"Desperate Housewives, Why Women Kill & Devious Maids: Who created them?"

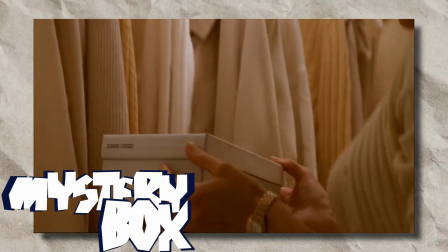(16:20)
The concept was introduced in the very first episode where the character of Mary Alice played by Brenda Strong commits suicide and
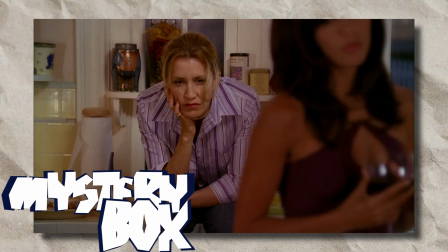(16:28)
leaves behind a mysterious letter that hints at dark secrets beneath the surface of their idyllic suburban community of Wisteria Lane.
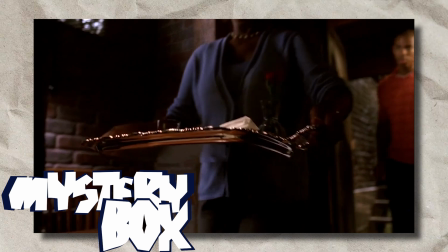(16:36)
Throughout the series, various characters on the show are revealed to be keeping secrets or hiding information from others,
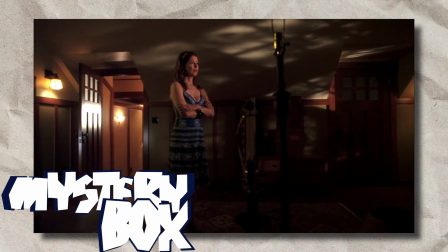(16:43)
contributing to the ongoing sense of mystery and tension.
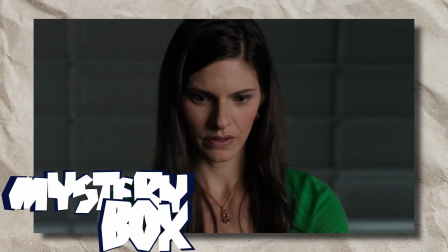(16:47)
The mystery box is a metaphor for the hidden desires and motivations that drive human behavior.
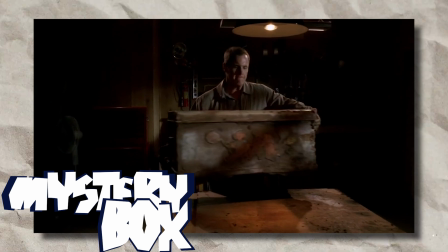(16:52)
Many of the characters on the show are revealed to be harboring secrets and repressed desires which contribute to the tension and conflict between them.
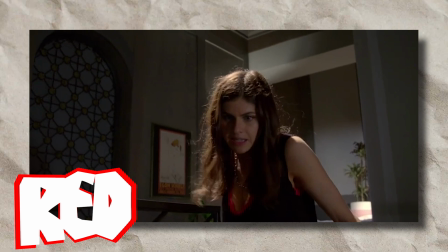(17:00)
The color red is a powerful symbol in many cultures representing passion, danger, and desire.
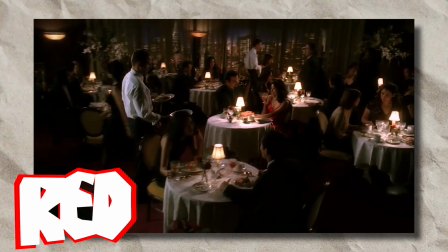(17:08)
In Mark Sherry's shows, the color red is often used to convey similar themes particularly related to sexuality and violence.
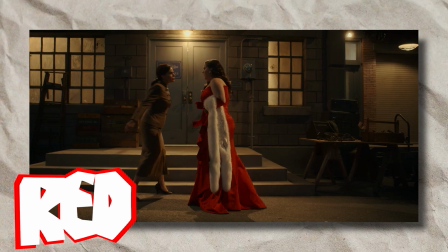(17:15)
The color is often associated with passion and desire but it can also represent danger and betrayal.
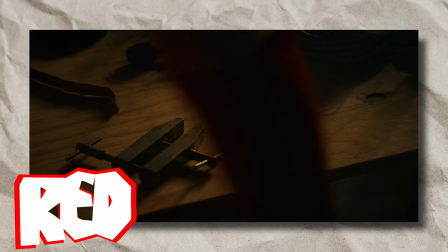(17:22)
The use of the color red in the show is particularly effective in creating a sense of tension and
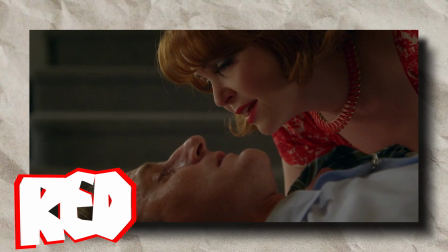(17:29)
uncertainty as the audience is never quite sure what secrets and betrayals are lurking beneath the surface.
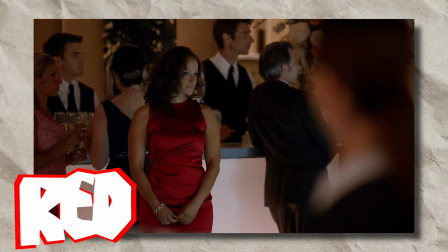(17:36)
Overall, the color red is a powerful symbol that can convey a range of emotions and themes.
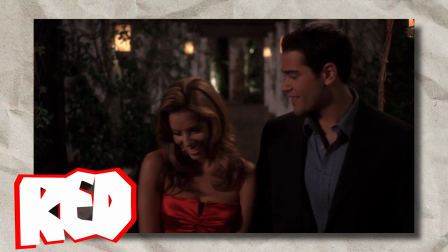(17:43)
In Mark Sherry's shows, it is often used to explore the hidden desires and motivation of the characters,
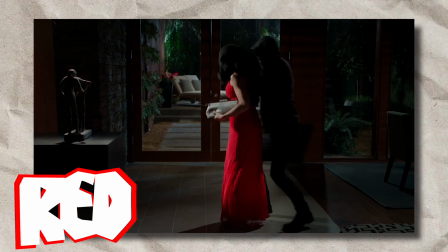(17:49)
while also adding a layer of visual interest and intensity to the storytelling.
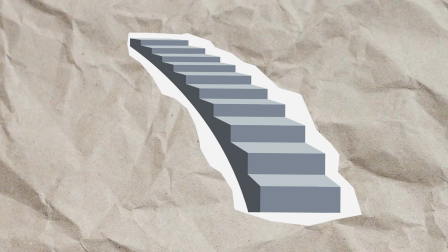(17:56)
The staircase is also a reoccurring symbol. In Why Women Kill, it represented the character's journey towards self-discovery and empowerment.
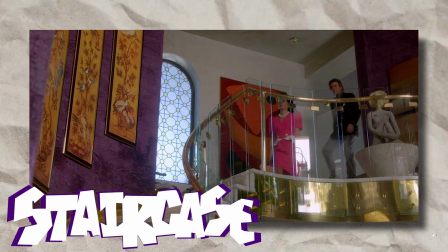(18:05)
Throughout the series, the characters are shown ascending and descending staircases, often in emotional intensity or revelation.
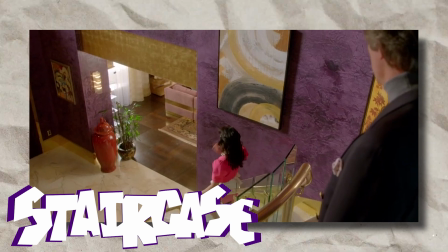(18:13)
The stairs themselves became a symbolic representation of the emotional highs and lows that they experience.
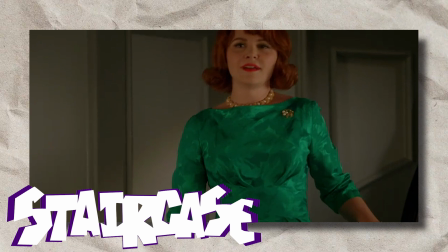(18:19)
For example, in the first season, the character of Bethann, played by Jennifer Goodwin,
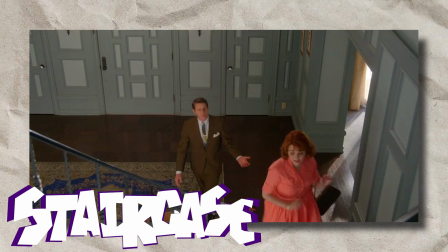(18:23)
is shown ascending the stairs to her bedroom after discovering that her husband has been unfaithful.
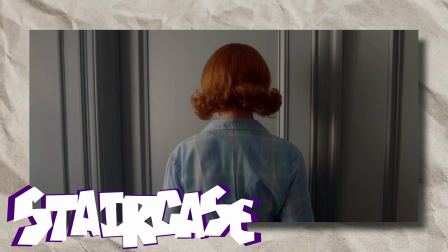(18:29)
The staircase represents the emotional journey that she's on as she struggles to come to terms
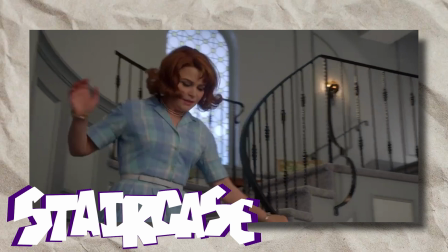(18:34)
with her husband's infidelity and to find the strength to stand up for herself.
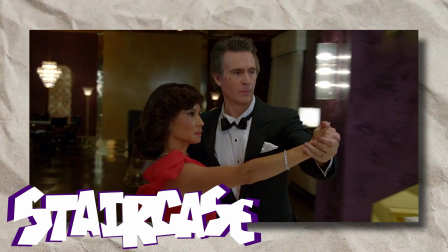(18:39)
Throughout the series, the staircase is used as a powerful symbol of the character's emotional journeys,
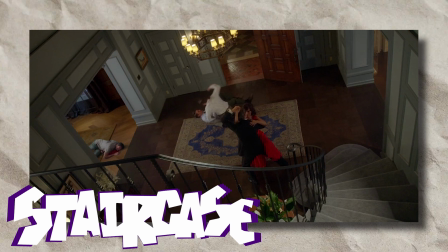(18:46)
representing the highs and lows that they experience as they come to terms with their own desires, fears, and vulnerabilities.
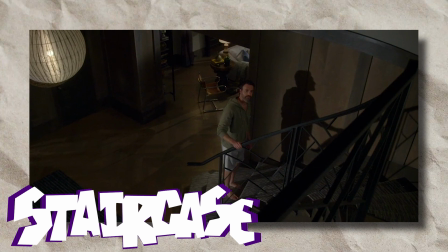(18:51)
By using the staircase as a recurring motif and symbol,
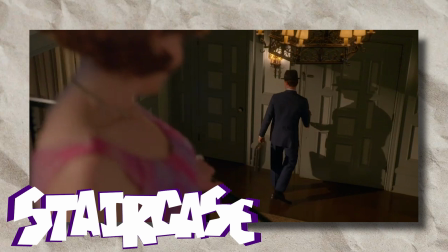(18:55)
Mark Cherry is able to create a sense of continuity and connection between the different characters and storylines in the show,
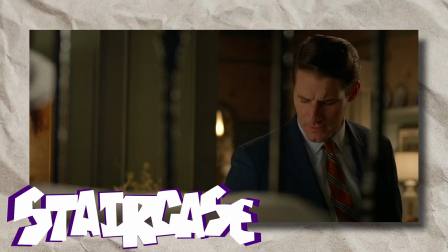(19:02)
helping to weave together a rich and complex tapestry of the human experience.
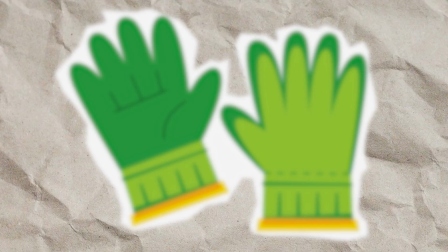(19:08)
The garden is often used as a place of beauty, tranquility, and escape, but it can also be a site of danger, betrayal, and violence.
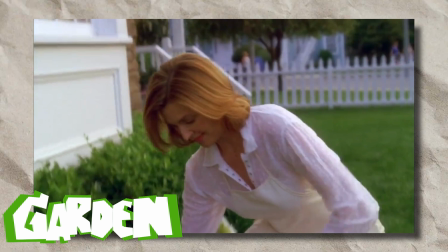(19:16)
In Desperate Housewives, the garden is a key setting for many of the show's most dramatic and memorable moments.
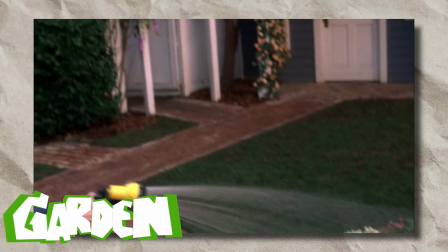(19:23)
It's often portrayed as a place of escape and renewal for the characters,
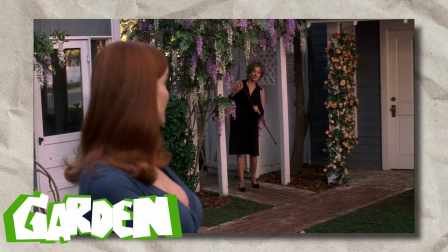(19:28)
where they can retreat from the stress of their daily lives and find a moment of peace and tranquility.
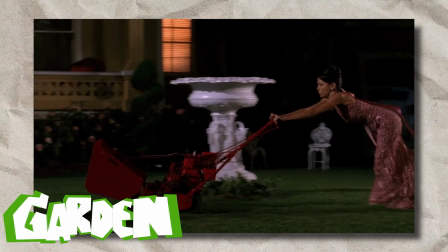(19:34)
However, the garden can also be a site of danger and violence as many of the show's most dramatic moments take place there.
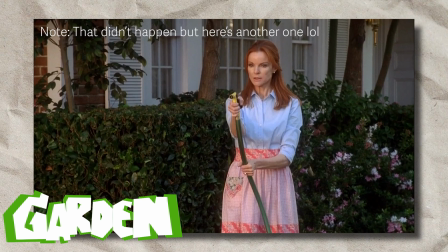(19:41)
For example, in the first season of the show, the character of Brie Vandekamp accidentally runs over her husband with her car while he's working in the garden,
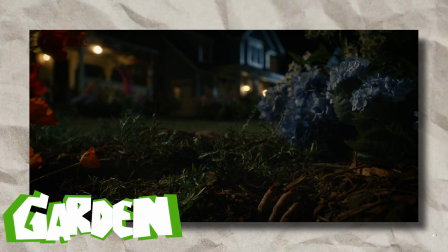(19:49)
leading to a series of dramatic and comedic events. In Why Women Kill, the garden is also a key setting, especially in season two.
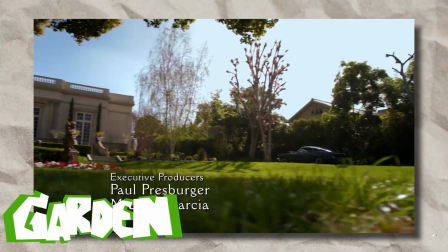(19:57)
It is often used to represent a place of beauty and escape for the characters, but it can also be a site of danger and betrayal.
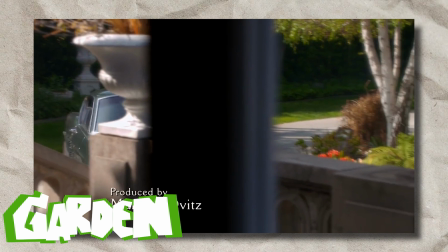(20:04)
In Devious Bains, the show is set in Beverly Hills and features many wealthy families, each with their own luxurious homes and gardens.
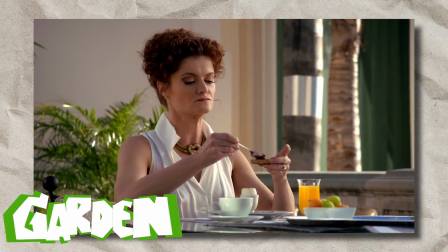(20:12)
The gardens in the show are often used to represent the wealth and status of the characters as well as their desires to maintain a perfect appearance in front of their neighbors and peers.
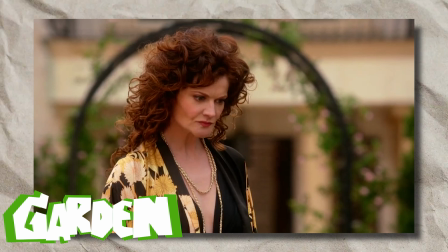(20:21)
However, the garden also serves as a site of hidden secrets and unexpected revelations.